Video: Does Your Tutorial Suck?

Step 1. Get to the point.
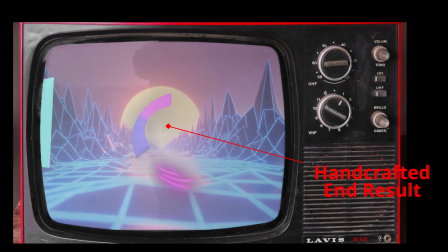[0:02]
There is only one acceptable intro, and that is showing the end result so that people can see that you know what you're doing before they waste too much time listening to you.
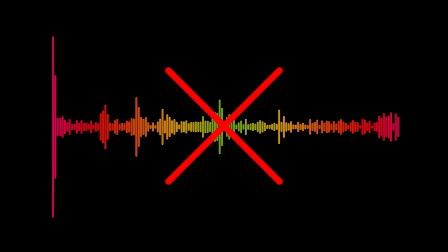[0:10]
But even then, show, don't tell. Otherwise, no intro is the best intro. Here are some opening don'ts.
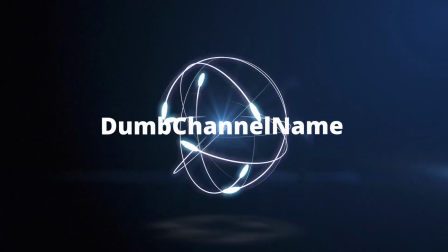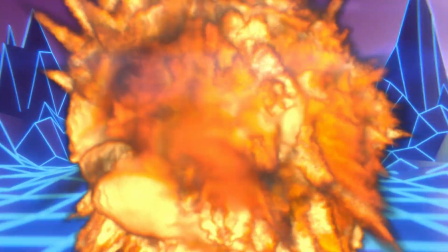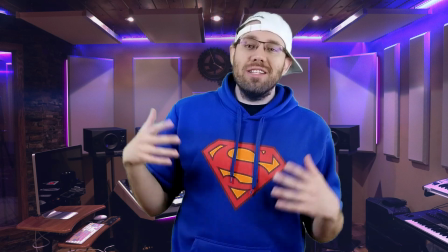[0:28] Yo, what is up, vid bros? I'm Namie McNamerson coming at you from my impractically lit studio.
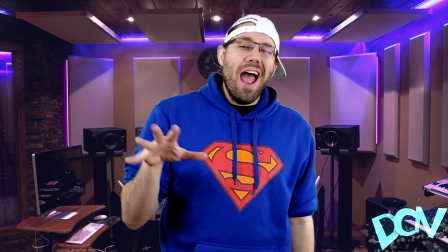[0:35] Welcome to Dumb Channel Name. Now, as with every video, we start with my life story.
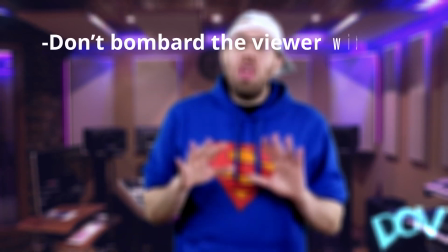[0:42]
Don't bombard the viewer with unnecessary channel graphics, irritating music, and your life story.
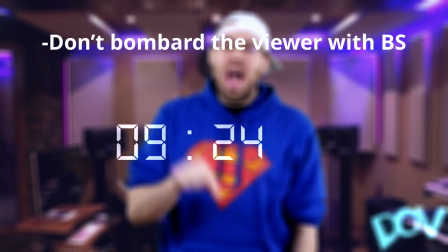[0:47]
Don't take more than 20 seconds to start your actual tutorial.
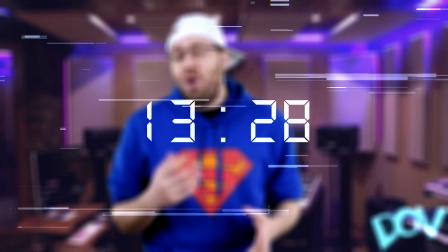[0:51]
And definitely do not ever read out the title of your video to your audience as if they hadn't just read it before clicking on your video.
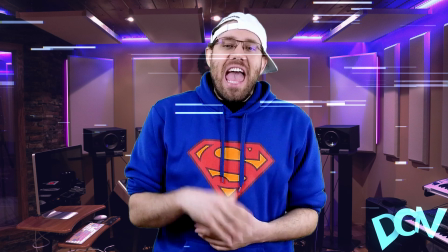[1:00] Anyway, in case you already forgot what video you clicked on, this is Video Editing for Beginners, a beginner's guide to video editing.
And definitely don't then compound your heinous insult to our intelligence by explaining the title to us.
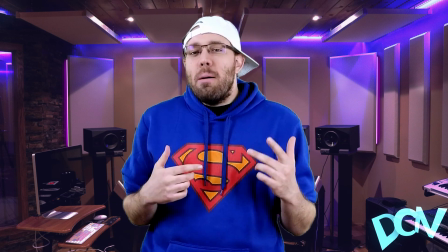[1:14] In this video, I will be covering some of the basic techniques of video editing,
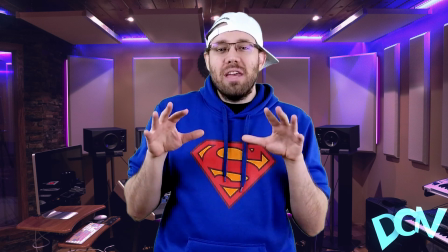[1:18] talking about beginners video editing tips and tricks that will really help you out, and we'll also look at the base level tools used in video editing.
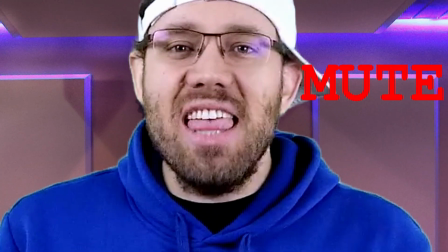[1:26]
I know you want that sweet, sweet simulation of personal connection with your audience,
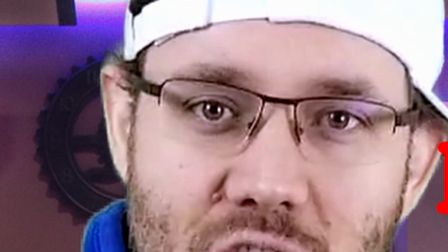[1:33]
which you forge by staring, oh,
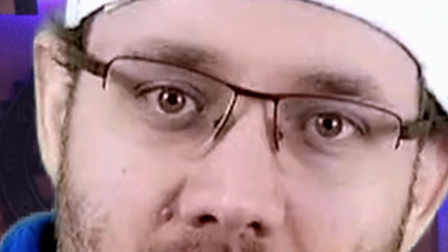[1:37]
so deeply into their eyes and asking them to subscribe.
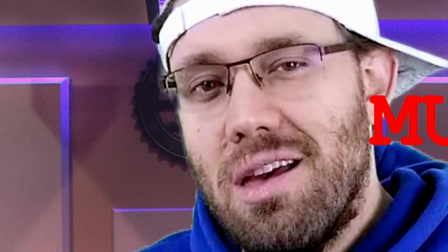[1:45] Subscribe. Subscribe.
But save it for the end.
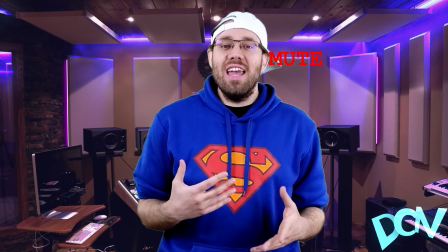[1:50]
People who look for tutorials are trying to do something and they need info urgently so they can get back to doing it.
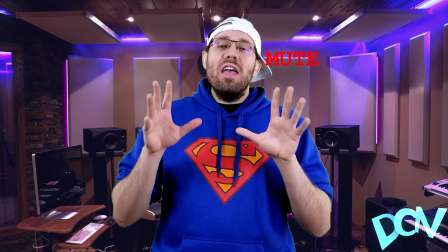[1:56]
Don't be a bottleneck. Be an efficient conveyor of information. In order to do that, you should do some prep.
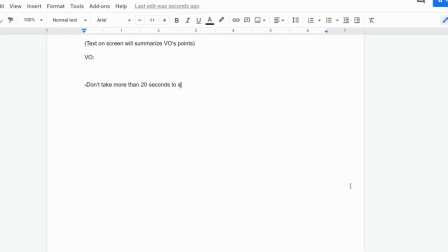[2:01]
Maybe write a script. You can additionally or alternatively storyboard your video, which will help a lot with Step 2.
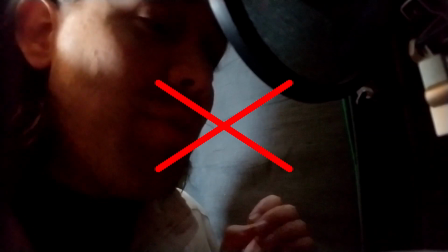[2:08]
Do the thing. Try to avoid being a talking head as much as possible. Just get footage of what you are teaching actually happening.
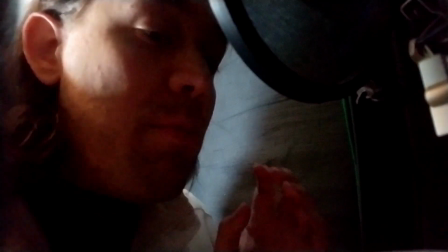[2:16]
And I know it's tempting to try to narrate what you're doing as you do it, but you will get better results by just focusing on doing it and then adding narration later.
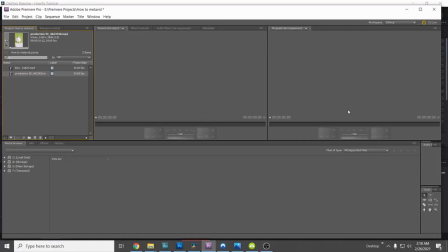[2:24]
I've seen way too much of this.
Alright, vid bros, here we are in Adobe Premiere Pro.
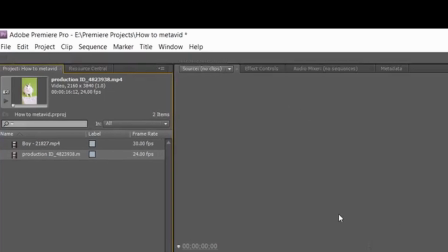[2:31] Definitely the proest editor on the market and the one that I absolutely do all the time, actually use definitely, yep.
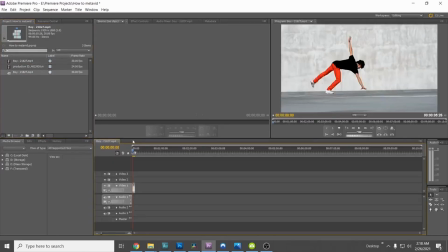[2:39] So I've got this footage that I'm working on for a music video. And let's say I want to slow it down a bit to match the music better.
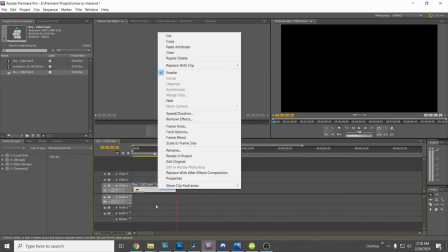[2:53] What you're going to want to do,
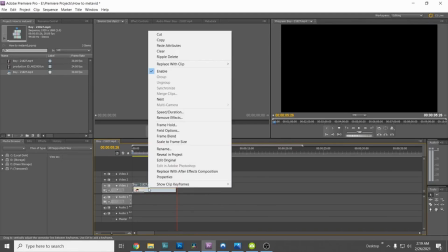[2:59] so what you're going to want to do is like select it, right click, and then go to speed duration.
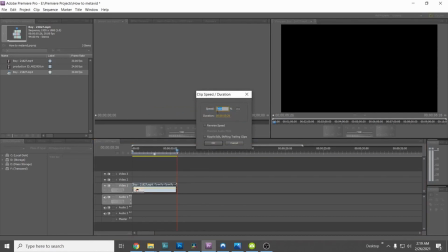[3:07] And so anyway, I wanted to go a bit slower for
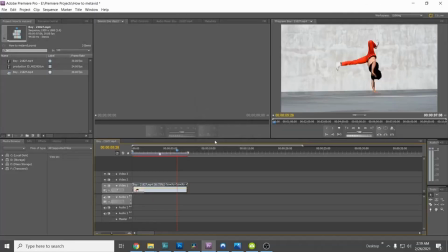[3:16] the match the music, yeah.
Most people can barely chew gum and walk at the same time. Watching long, awkward silences followed by bursts of talking too fast is painful.
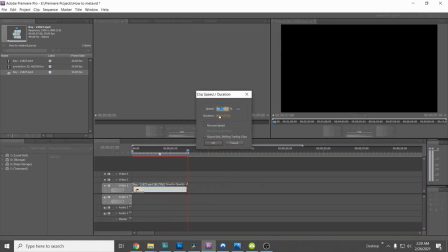[3:25]
If you are at all equipped to do so, try doing the two separately. And then, Step 3, narrate.
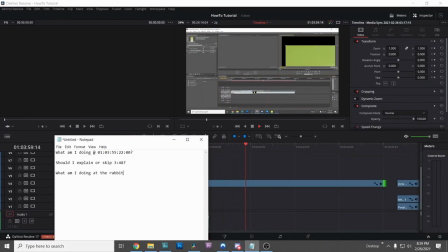[3:33]
Watch your video back and take notes so that you know what needs to be explained. Compose your thoughts and then record the narration.
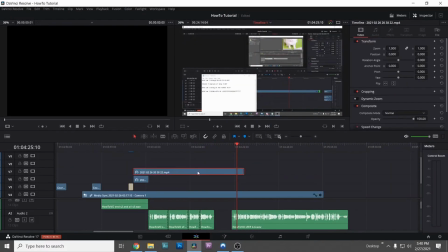[3:41]
Step 4, edit. You should edit out any unhelpful bits or dead air and add some time lapses to speed up slow, repetitive sections.
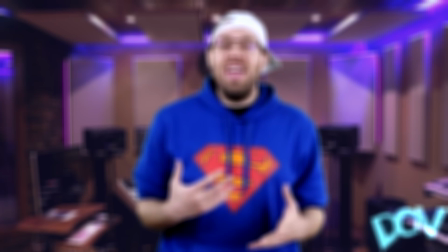[3:50]
Step 5, troubleshoot and self-promote. If you've realized along the way that there are some problems that someone less skilled than you might encounter,
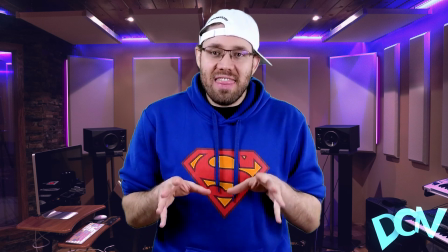[3:58]
say, "Now, if you happen to run into that problem, check the description of this video.
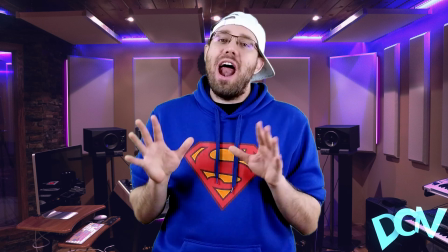[4:04] There's a link to my other video where I explain how to deal with that."